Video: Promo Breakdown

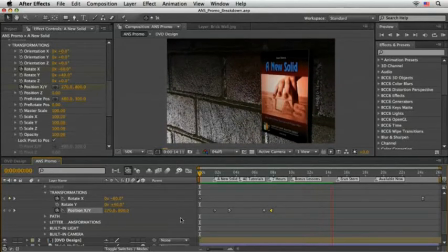(29:04)
From the Ramp Review you see, the motion is very good and solid, and we only need to pay attention to the look of the title itself.
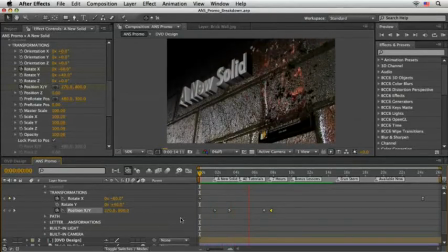(29:13)
So let's do just that. I'll drag the title to be under the DVD design layer, so the pieces of the DVD will render on top of it. Then, we can close the transformation and work our way up to the materials.
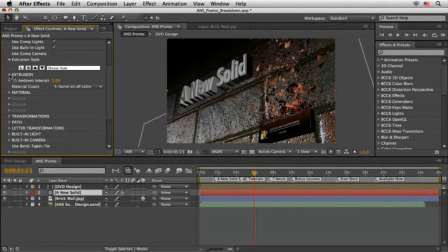(29:31)
First, I'll open the extrusion and set the depth to 2, which is enough for my test. I'll also set a different bevel style. I seem to be moved by the convex style, so I'll choose this option.
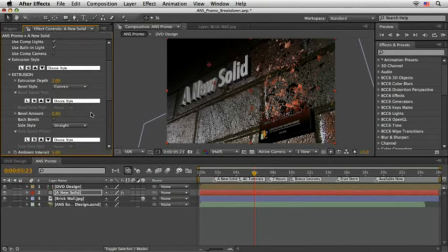(29:47)
Last touch here is to reduce the bevel amount to maybe 0.2. Ok, next drill down the material and this time I'll use one of the built-in textures.
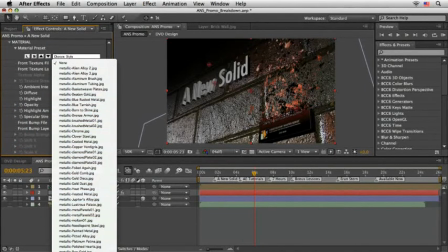(30:02)
This list as you can see lasts forever and holds dozens of great patterns ready for use.
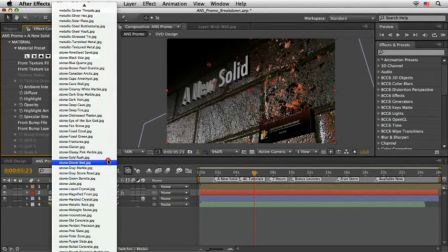(30:10)
I already tested a few of them and come to the decision that in this case I might want to use the Stone Creamy White Marble.
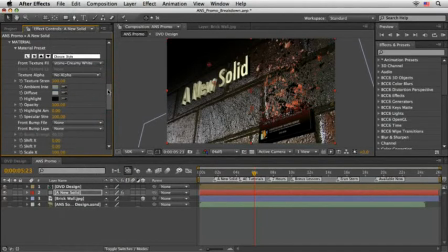(30:21)
You can even mix this material with your own color. Just sample a diffuse color from your scene, and then just scrub the Texture Strength slider until you get the desired mix.
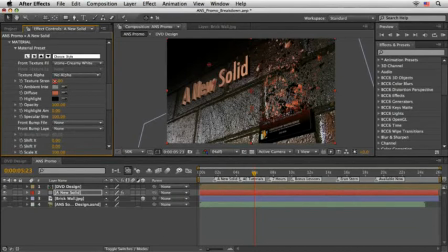(30:37)
Very, very cool, but I think that I will stick with the default behavior and not add an additional color here. What I will choose instead is to bump map the text to give it more natural feel.
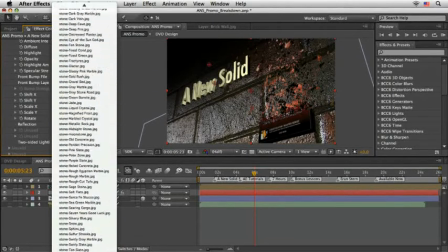(30:51)
Again, you have the same enormous list to choose from, and I already made my choice, and it will be Stone Marbled Crystal.
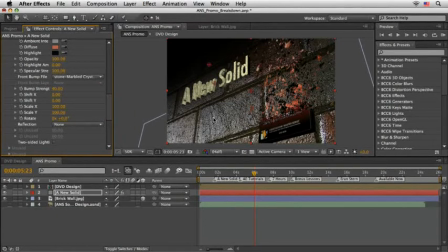(31:02)
This will create a similar, if not equal look to the brick textures we have underneath. Well, we are almost done here. What's missing is a better definition to the text lightning. For that,
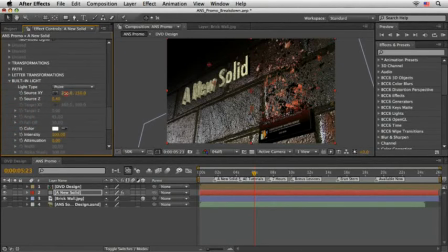(31:17)
I'll scroll down to the built-in light and change its source XY to minus 400 on the X, and might also want to move it further in Z space to say 0.2.
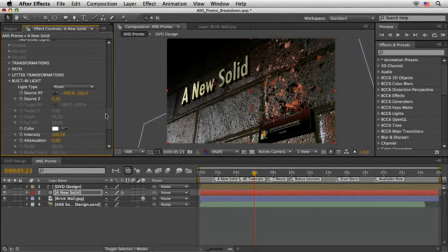(31:33)
Yes, that looks very nice. Final touches, which you might consider, is maybe to add some fake shadows.
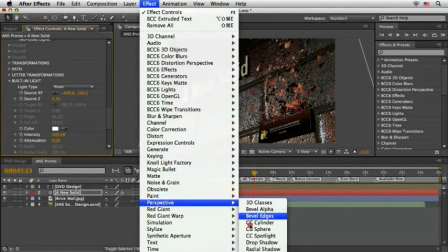(31:42)
You can add a simple drop shadow effect from the perspective category and maybe set the softness to,
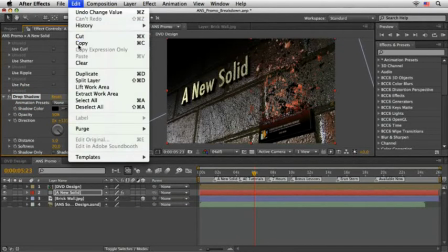(31:48)
say, 20 pixels or so. You can use the same settings and apply them to the DVD box comp,
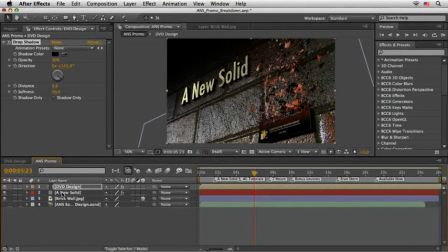(31:57)
which will help to create a little bit more depth and serves as well as a contact shadows. From this point onward, you can duplicate this layer and with each instance just change the text to follow your own narration.
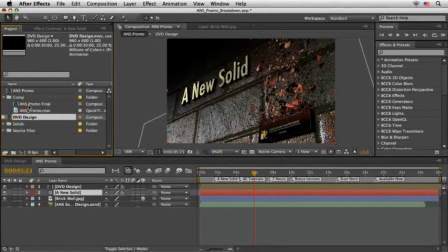(32:13)
This is what I've done, and let me show you my final comp.
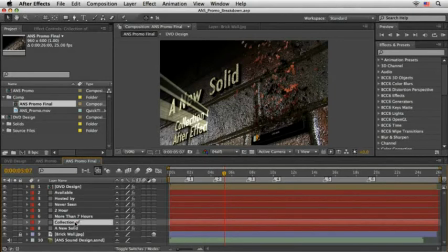(32:19)
I want to point your attention to the second lines of text. For them, I also added the CC light wipe effect. This helps to reveal the layer in an interesting fashion on the screen.
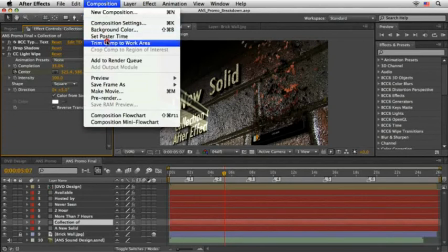(32:34)
Once you're done, you can of course render the file. If you want to know exactly what I did, I can tell you.
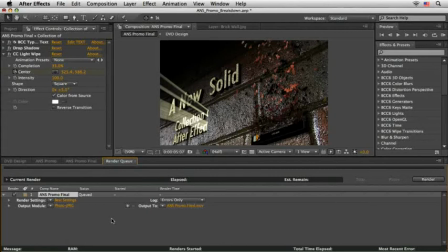(32:41)
So, I pressed the rendered file, then took a break and prepared a cup of coffee. Or maybe it was tea. Gosh, I can't remember. Anyway, I will allow you to choose your own drink.
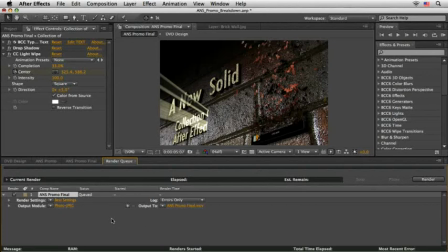(32:56)
Remember, you need to be creative. There you have it. Now you know.
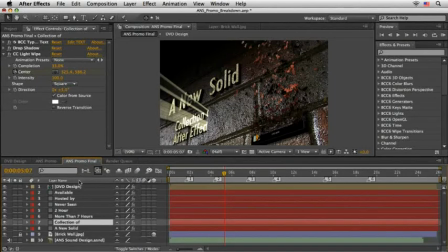(33:02)
I think you wouldn't expect that this comp will only consist of 10 layers, including the sound layer.